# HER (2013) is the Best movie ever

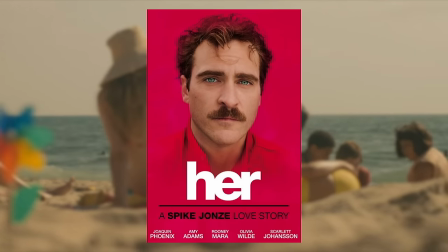(0:06)
The 2013 film, Her, is the best movie ever made. You can argue with me, but you'd be wrong.
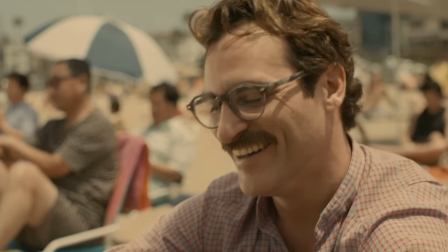(0:12)
It also has one of the greatest musical sequences of any non-musical film I've ever seen.
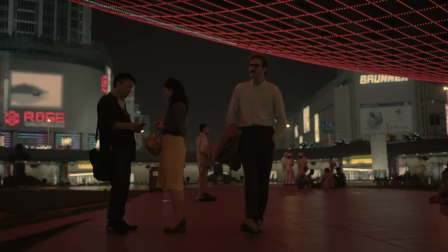(0:16)
When telling a simple character story without much in-your-face visual variety, it's really important to give weight to your soundtrack.
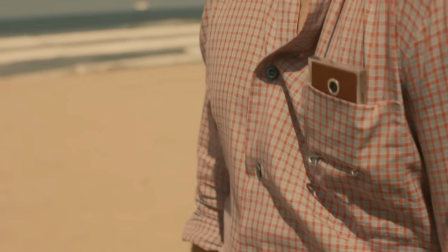(0:22)
Fans of this film are very familiar with the scene on the beach, where Samantha, Theodore's girlfriend, composes a piano piece for him over the phone.
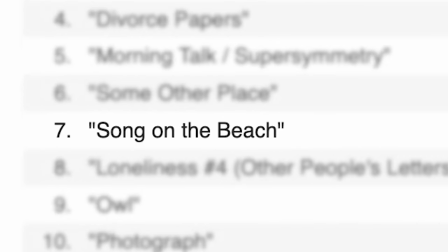(0:29)
The track has no title, in the soundtrack it's labeled Song on the Beach. It's a solo piano piece centered around major seven chords in a simple progression.
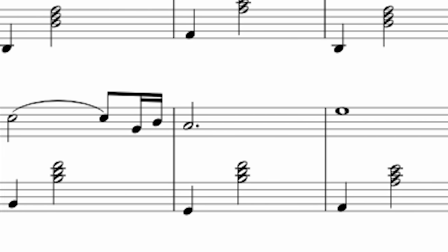(0:37)
In almost a waltzy, ambient, relaxed dance, a simple bass punch is followed by treble coloring dancing about.
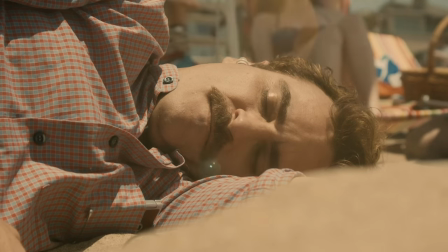(0:43)
The melody feels grounded, but free.
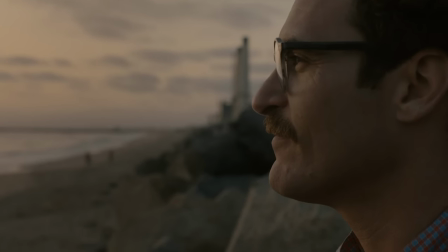(0:45)
While Theodore sits silently on the beach, listening to these simple, delicate floating notes, we feel the comfort that our characters are feeling together.
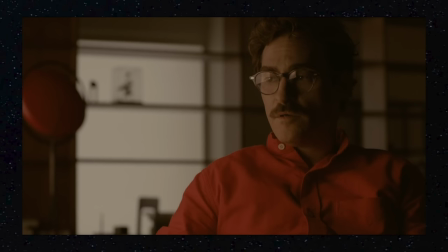(0:54)
But hang on, this is being played by a computer? The fun hook of Her is that it's about a relationship between a human and an artificial intelligence.
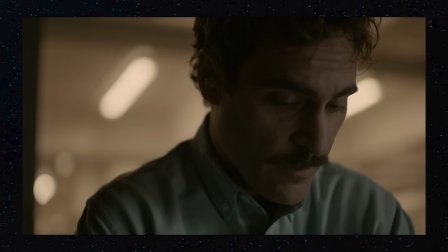(1:01)
It creates a quirky, odd twist on the romantic genre, while taking it super seriously. Samantha is an AI that Theodore falls in love with over the course of the movie.
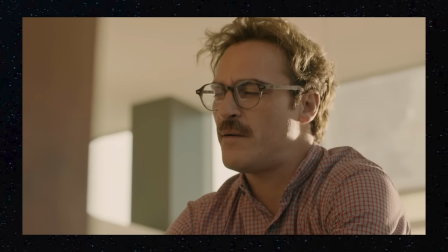(1:09)
The structure isn't very Hollywood, it doesn't indulge in melodrama, instead sitting in a borderline mumblecore naturalism.
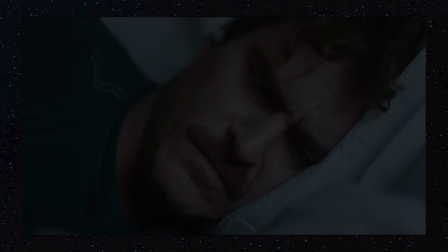(1:15)
As a result, there's a lot of humming and hahing.
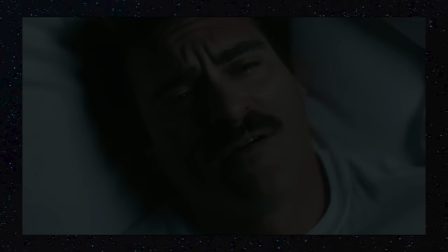(1:20)
The camera is pressed right up to Theodore's face to push us into the intimate space that the characters are sharing.
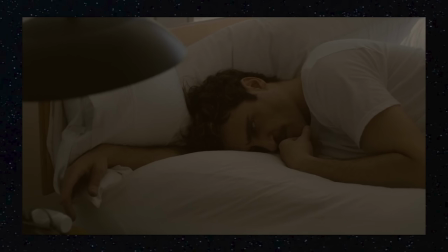(1:25)
The drama of the story doesn't come from forced plot points or cliches, but from how these specific lovebirds work to overcome the challenges of this very specific relationship.
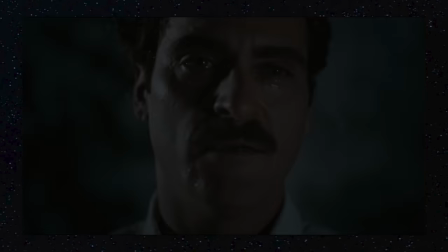(1:34)
It can be tough to find a structure in a love story based on feelings rather than concrete desires or goals,
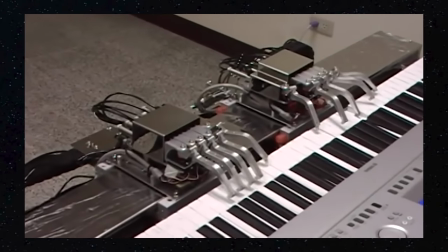(1:39)
but Spike Jonze incorporated Samantha's hobby of making music to lock the script into three distinct acts,
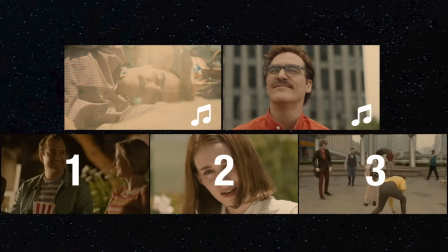(1:45)
each separated by a moment where Samantha shares her music with Theodore. Film is a visual and audio medium.
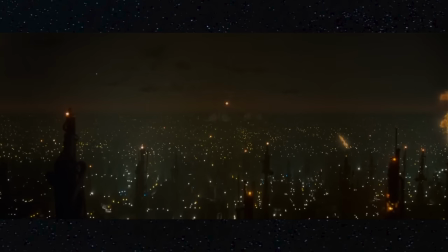(1:51)
We have to use our tools to their fullest extent. The timbres of your score can tell us as much about the world and characters of your story as literal images do.
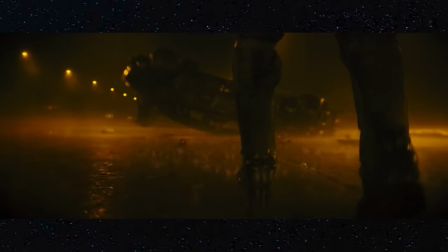(1:59)
Listening to this music blaring in your ears while soaking in this image can really make you feel like Batman.
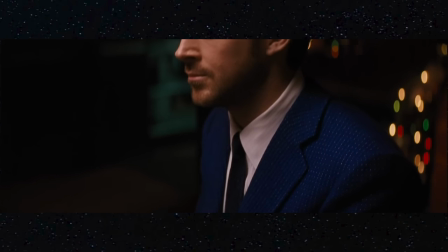(2:05)
But including diegetic music along with your score can give the experience a cohesive feeling.
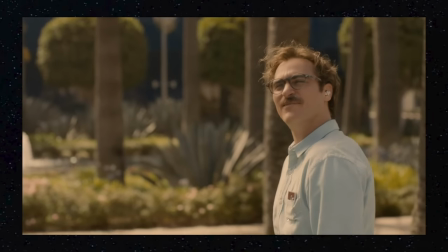(2:10)
In H.E.R.'s case, it uses a diegetic score simultaneously as a film score,
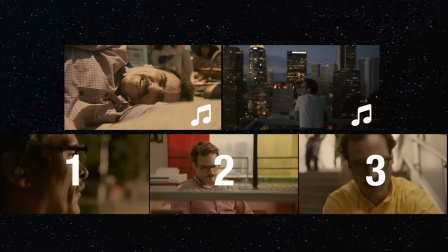(2:14)
utilized structurally to punctuate where the characters are at in their relationship as this love story plays out.
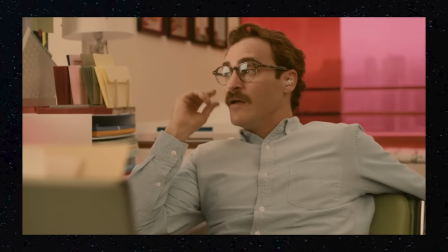(2:20)
At the beginning of their relationship, Samantha and Theo get to know each other as friends and colleagues.
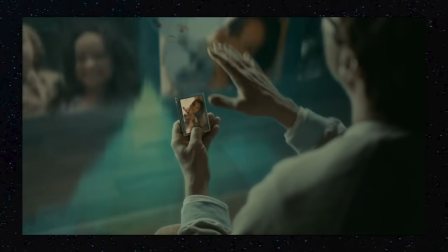(2:23)
Her AI is intuitive and very childlike at first, slowly developing a more distinct personality as she experiences more of the world.
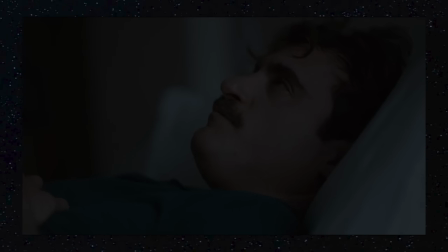(2:30)
They start to bond over their feelings as Samantha expresses curiosity over Theodore's loneliness.
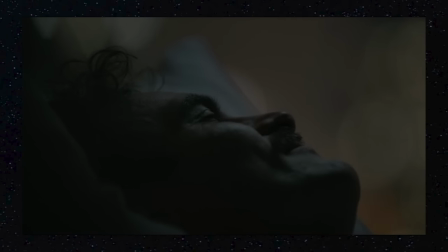(2:34)
Eventually their friendship culminates in a moment of sexual attraction, and they make love.
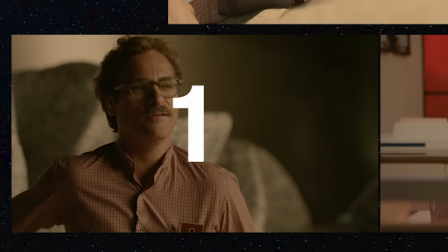(2:40)
And the next day they go on their first date, at the beach. It's a quiet moment after the release of their sexual tension, and Samantha improvises a song for the moment.
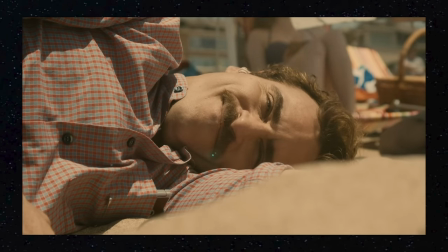(2:47) Trying to write a piece of music that's about what it feels like to be on the beach with you right now.
The song on the beach is their moment of finding a true connection, besides attraction.
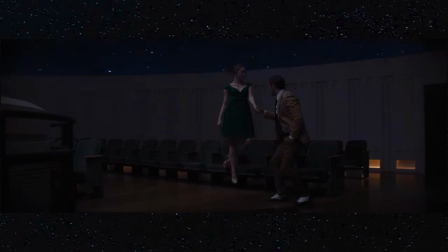(2:55)
If you've ever fallen in love, you know what it feels like to find a peaceful moment with a new person. The titillating, excited giddiness and a sense of safety and implicit trust.
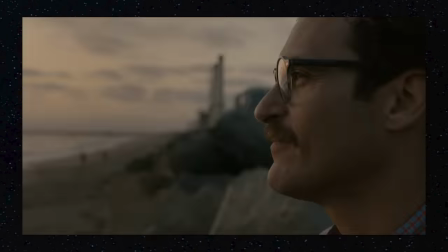(3:03)
Arcade Fire worked on the score, which are a Canadian band, how about that? But an interesting choice they made was to play this song on a real piano.
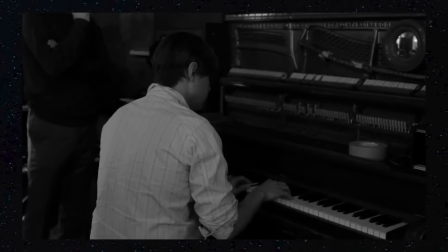(3:09)
I know it sounds obvious, but it's a decision that subverts a huge cliche of sci-fi stories about AI.
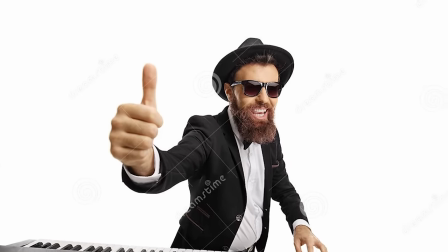(3:15)
Imagine you're the composer for this movie. Well, robots are robotic, and the no-brainer instinct is to make them play music that sounds artificial and perfect.
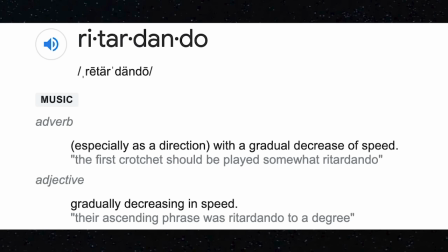(3:22)
The composers took a different approach and made the piece messy, using retardando and tempo modulation as a classical musician might.
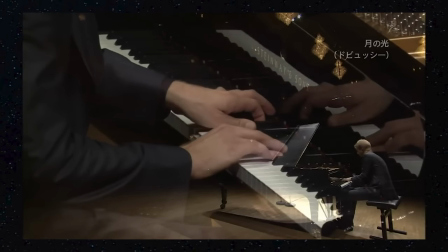(3:30)
You're not just stuck playing the phrases exactly how they are written, you have the freedom to stretch and bend and squeeze time.
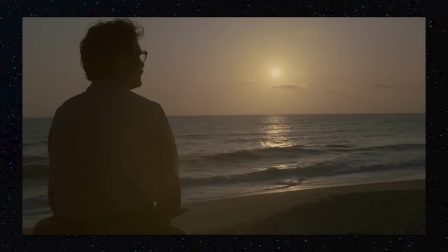(3:36)
The melody is more felt as it's being played. The result of this is a musical performance from a robot that feels human.
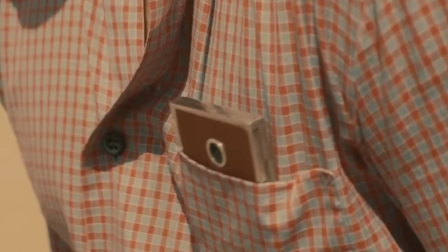(3:42)
This decision proves that Samantha is in fact very smart. She's fully independent and can make creative decisions.
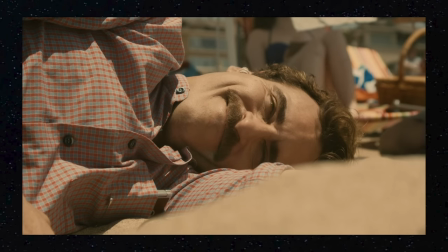(3:48)
She isn't simply a machine. She's a person. By experiencing this floating blissful space with the characters It's likely that you'll buy into their connection.
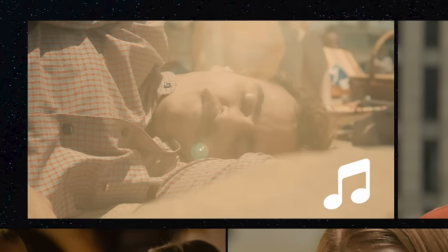(3:56)
Like Samantha's playing It's not simply stated but felt. But naturally if a relationship goes on long enough problems start to appear.
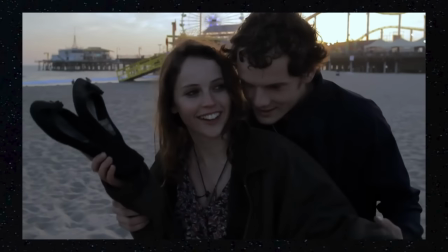(4:03)
Love sucks I mean, it is great, right?